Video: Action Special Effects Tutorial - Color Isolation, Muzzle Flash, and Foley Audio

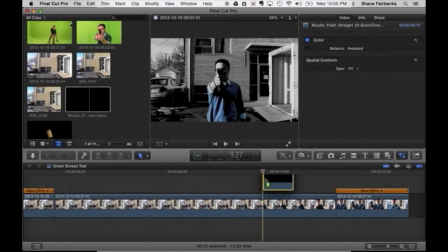(8:17)
I'm going to drag it down and drop it on top,
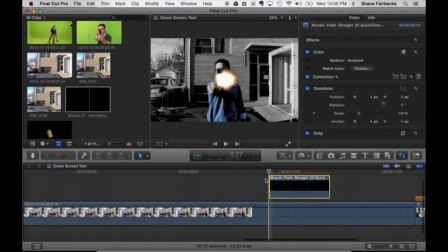(8:21)
because when you're doing special effects, you always put the effect that you want to appear on top of your timeline.
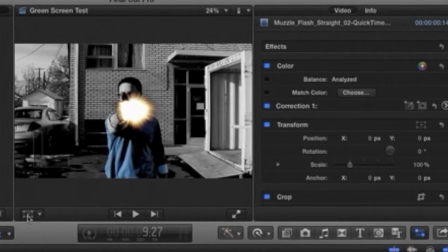(8:29)
And then what I'm going to do is use the transform button right here. You can also choose it right here. So I'll click on transform, and then I will resize the effect to make it slightly more realistic, and then drag it on top of the muzzle.
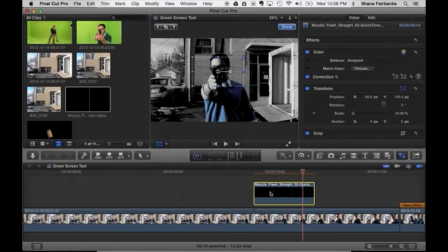(8:48)
So then what I'm going to do to save myself time from having to resize it over and over again from scratch, dragging it down from my library, what I'll do is just hit Command C, or I can do I can click on it and then go up here and do Edit Copy.
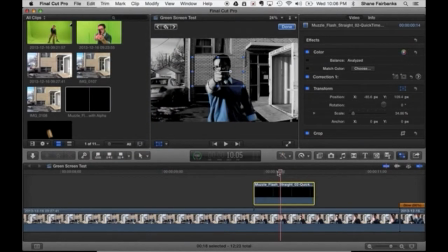(9:06)
But it's easier to do Command C. You know your hotkeys. So we've got one shot that happens here. The next shot will happen right there.
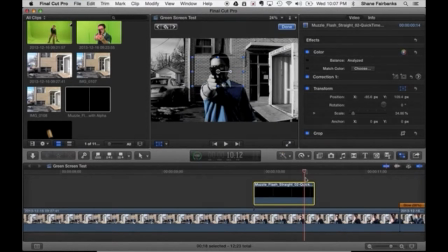(9:20)
Okay. So then I'm going to hit Command V, and that will give me the next effect.
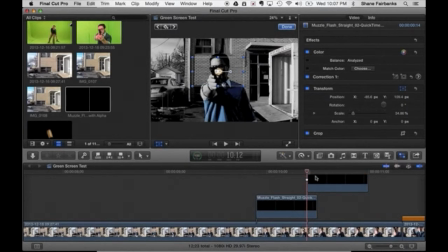(9:32)
All right, so now what I'll have to do is move it and slightly resize it, because I'm a little closer now.
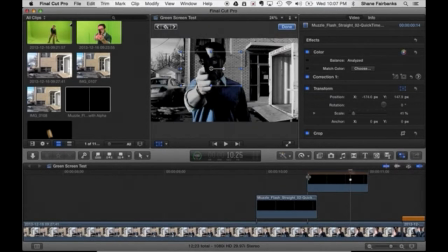(9:43)
And then there goes that gunshot, and boom, another one right in the face. That's gonna hurt. Gonna hit Command V, and that will add it on top.
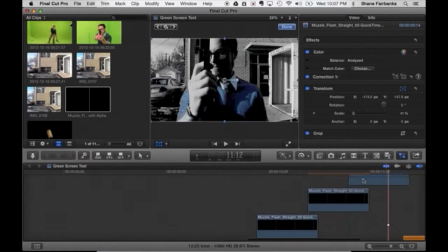(9:54)
Didn't that time. There we go, Command V adds it on top. And then this time we'll put it over here and resize it.
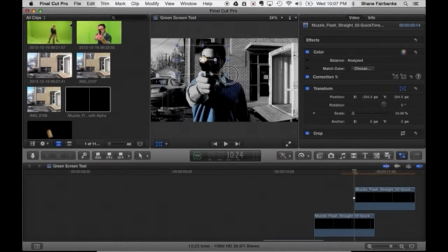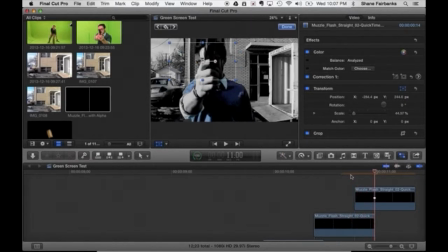(10:16)
All right, that might have been a little off. Let's just see. Boom. Pretty good. We'll see when it starts going back to normal speed here. And then, oh, one right in the eyeball. That's going to not be fun for our cameraman.
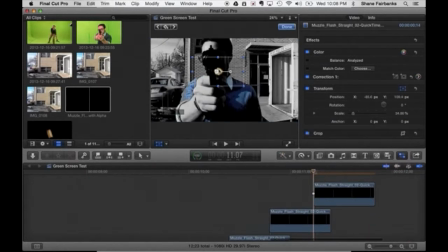(10:35)
All right. So then we'll add another one by doing Command V. Put the muzzle flash up close and personal and make it nice and big.
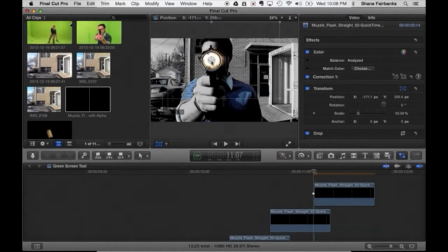Right about there. Looks good. Okay, good. So now we've got all of our muzzle flash effects in there.
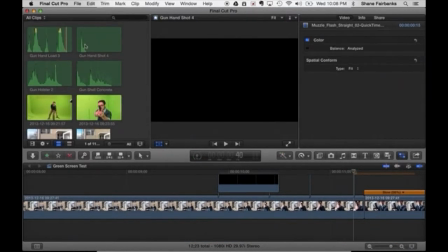(10:58)
Now what we need are gun blast effects, handgun effects. So our Foley audio is over here. I've already imported that by going to the iTunes logo,
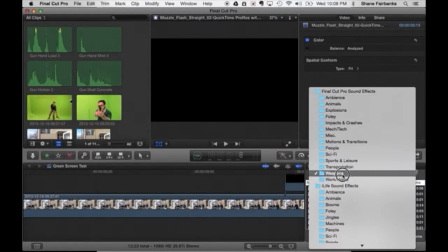(11:08)
selecting Final Cut Pro sound effects, going down to weapons, and then there are a few different ones. You've got bullet, handgun.
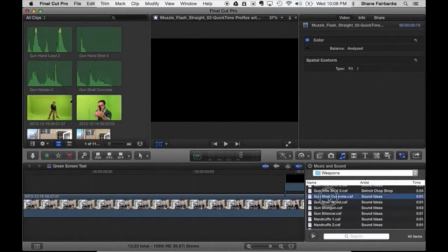(11:14)
You've got a shell hitting concrete. That's a good one to have too. Make it a little more realistic. So what we're going to do is start with the gun holster right as the piece comes out,
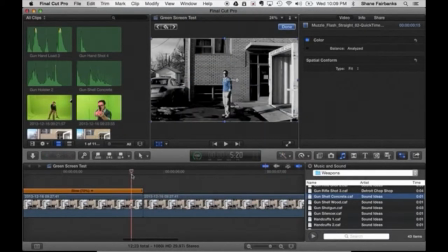(11:27)
which is right about here where we started to speed things up again. So right there. Okay, so when I find that the gun is coming out of the holster,
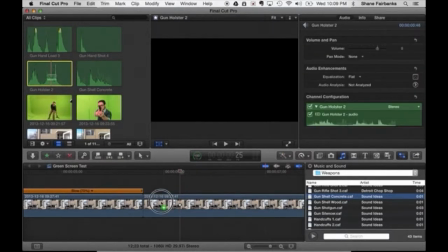(11:42)
right about there, even though wasn't actually wearing a holster in the scene, this will give it a little bit more of that reality feel to it.
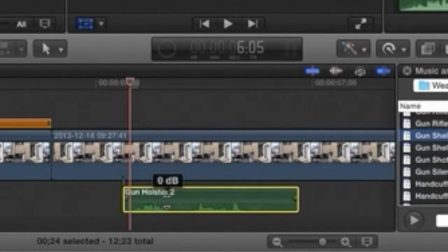(11:53)
So I'll move this over. Now you'll notice that the audio waves right here should be picking up right as my arm is coming out.
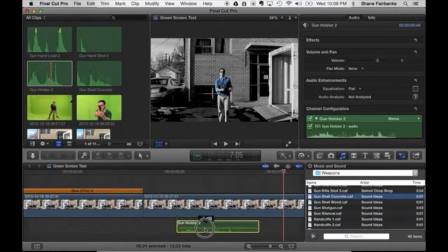(12:02)
Not bad. All right, not fantastic. It's a little too close and personal since the actor is too far away for that to happen. All right, that's a little better. Okay, and now what we're going to do is add the gun loading effect. So that should come in right about
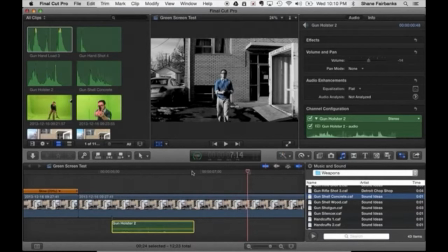there.